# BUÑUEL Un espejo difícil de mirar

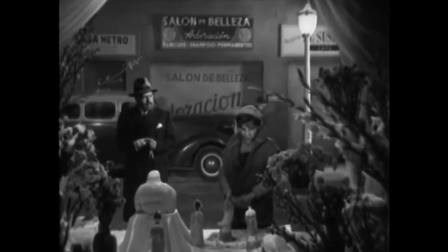En secuencias de magistral economía narrativa, como la del pederasta y Pedro ante el escaparate de la colonia Juárez,
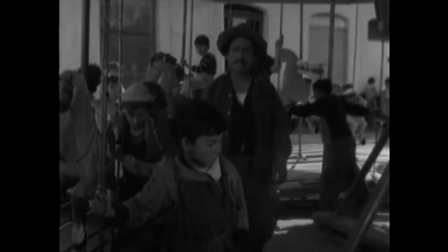o la más obvia de los niños ricos, limpios y alegres en los caballitos del carrusel,
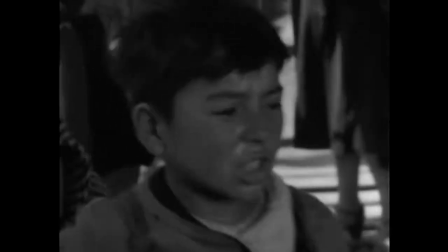movidos por el duro esfuerzo de los niños pobres.
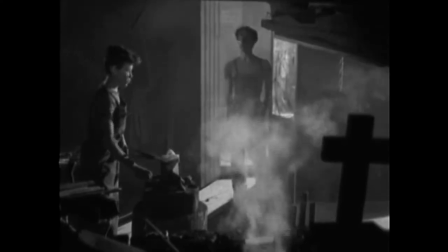Pero no acaba ahí la tremenda visión del mundo a la que se accede a través de los olvidados,
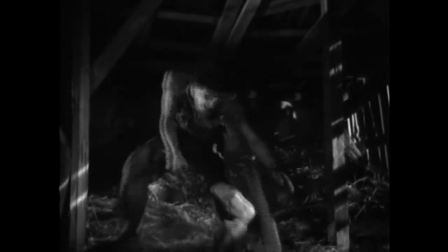ya que la doble muerte entrelazada de Pedro y Jaibo al final enfatiza la impotencia más trágica y total,
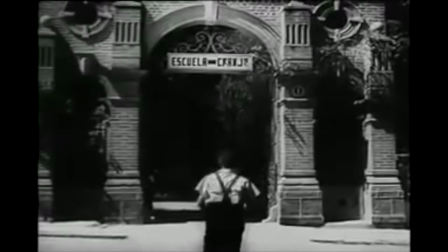tan dura que Buñuel filmó otro final que descartó en el que Pedro se salva y lo vemos regresando al reformatorio.
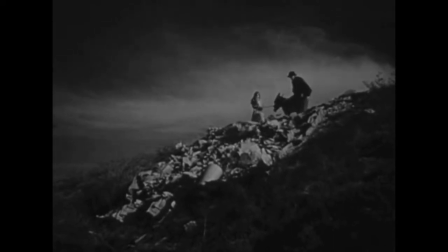Su estreno en México en 1950 suscitó reacciones violentísimas e incluso se pidió la expulsión de Buñuel desde sindicatos,
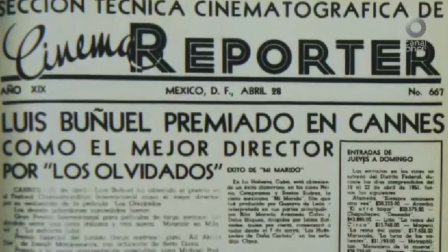prensa y asociaciones culturales. Pero los intelectuales que lo apoyaron lograron que fuera invitada al Festival de Cannes, donde obtuvo el premio a la mejor dirección.
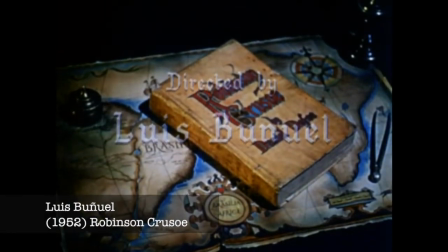Gracias a ese premio, Buñuel recibe la invitación para adaptar en inglés Robinson Crusoe,
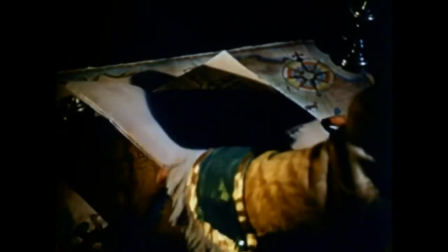la famosa novela de Faux usando por primera vez en México la película Eastman Color.
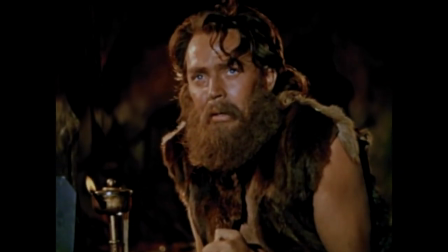Y el resultado es un curioso documental sobre un hombre que gradualmente se despoja de sus convicciones para llegar a una especie de pureza ontológica,
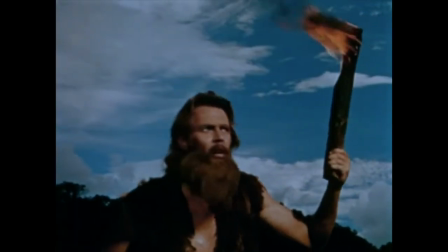donde lo único que sobrevive en él es una especie de angustia metafísica que
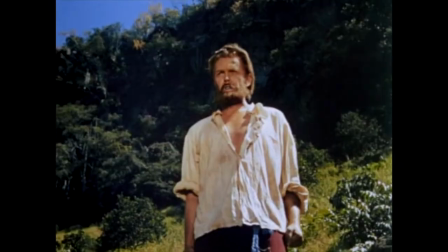se irá diluyendo hasta desvanecerse en la conmodadora secuencia en la que clama a Dios,
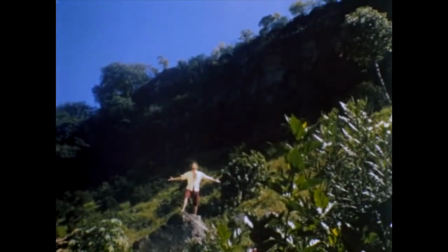sin recibir más respuesta que el eco de su propia voz.
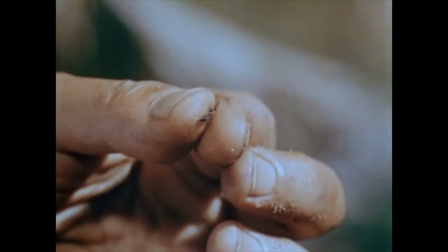A partir de ese momento comprende que ha ganado y abandona los códigos y ritos que lo han debilitado, y finalmente,
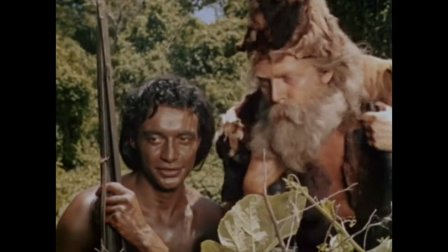con la llegada de Viernes, conquista la fraternidad auténtica, descartando la relación amo-criado y la necesidad de imponerse.
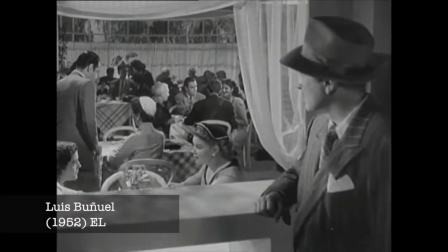Pocas semanas después Buñuel inicia el rodaje de Él, considerada por muchos críticos como su obra maestra y la más representativa de su mitología personal,
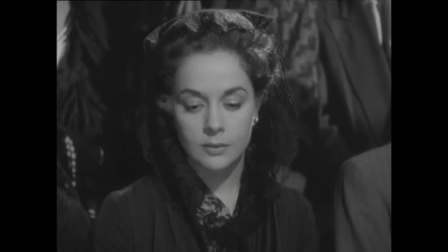en la que cuenta la historia de Francisco, un paranoico celoso empecinado en interpretar la realidad en función de sus delirios.
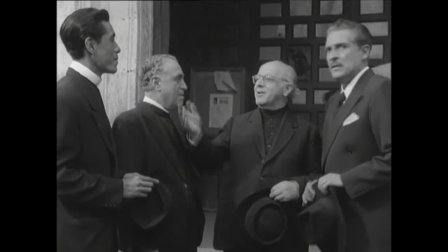Francisco es un perfecto caballero cristiano, como lo define su confesor, un rico propietario que a sus cuarenta y tantos años sigue virgen,
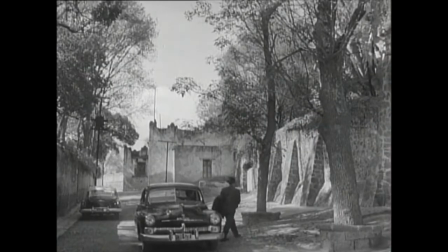acude a la iglesia con devoción y vive en una casa amurallada que recuerda una fortaleza feudal,
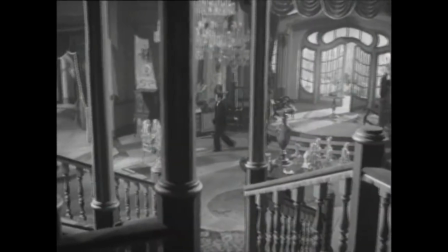similar a la casa de infancia de Buñuel.
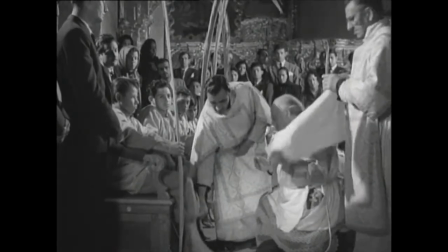La película inicia al interior de una iglesia, mostrando todo el esplendor de la liturgia católica al momento del mandatum del jueves santo,
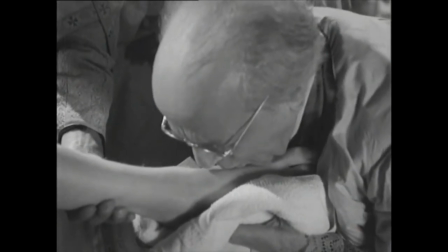un ritual en el que vemos a un cura lavando y besando los pies de sus seminaristas en primeros planos de intenso fetichismo.
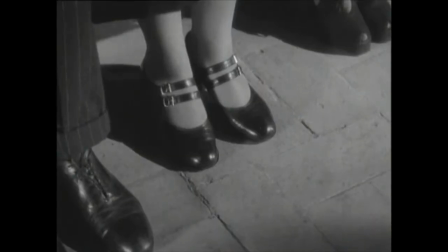La escena es seguida por la mirada de Francisco hasta tropezar con unos pies femeninos.
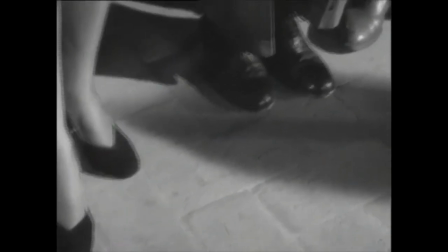Difícilmente se puede decir tanto en una secuencia tan breve.
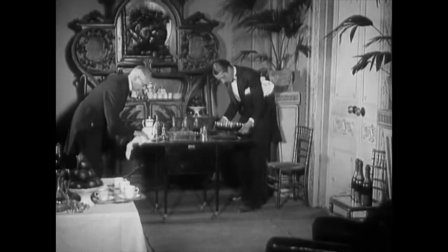Si la edad de oro es un corte vertical de una sociedad que envenena al amor con su hipocresía,
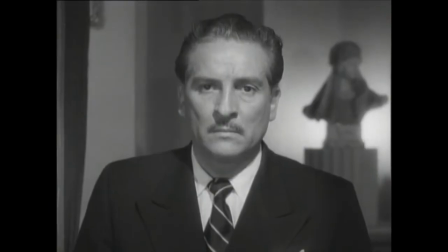él puede verse como un corte horizontal, donde el personaje central, encarnado por Arturo de Córdoba,
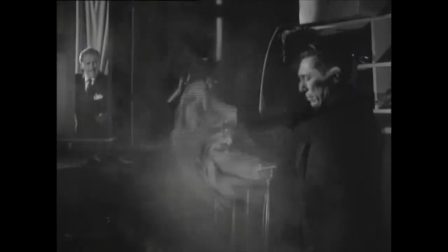es una víctima aquiescente y cómplice del orden político, económico y religioso, que resulta tan genérico como el personaje central de la Edad de Oro,
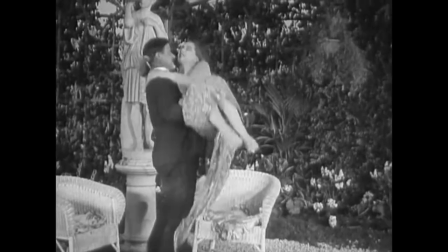siendo en cierto modo su reverso, ya que mientras uno ignora y se salta a las convenciones,
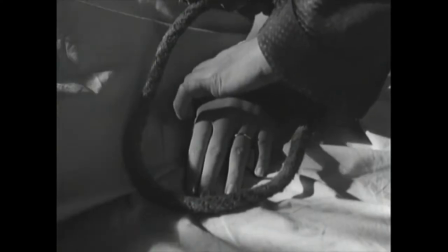el otro las acata todas y de ahí su origen, su neurosis y su destino inevitable.
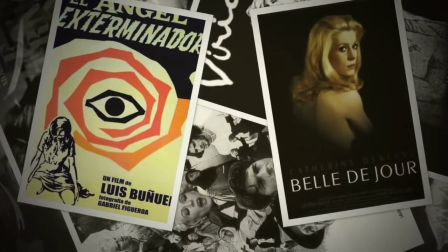Después vendrían una veintena más de películas filmadas entre México, España y Francia.
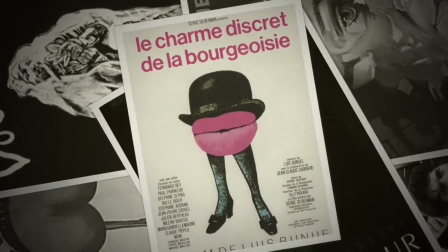Pero a mis ojos, la poesía y los grandes temas del cine de Buñuel estaban ya definidos en 1952, cuando terminó él.
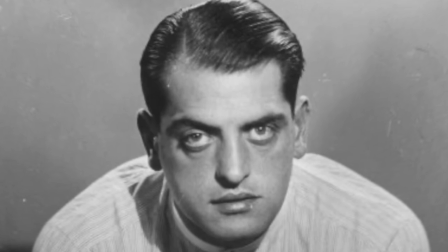Luis Buñuel nació con el siglo XX, en 1900,
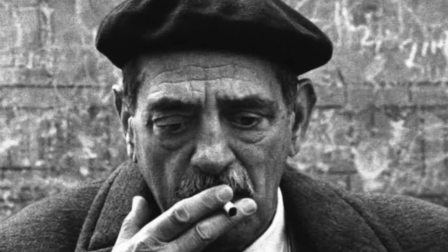poco tiempo después de la invención del cine y del psicoanálisis, y su carrera es una de las aventuras más interesantes de la cinematografía mundial.
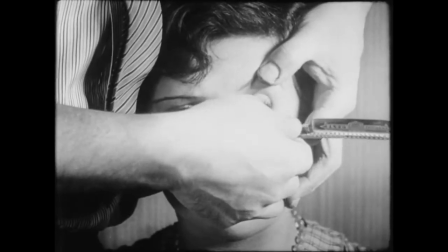Una filmografía que arranca estruendosamente con la imagen de un ojo rasgado que nos sigue cortando el aliento y
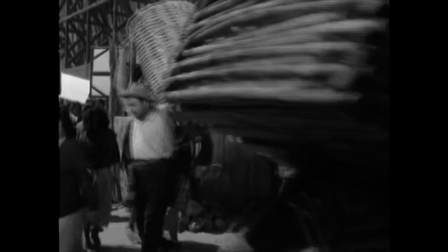que después de ese éxito se detiene durante casi 15 años hasta explotar vertiginosamente en apenas tres cuando llega a México.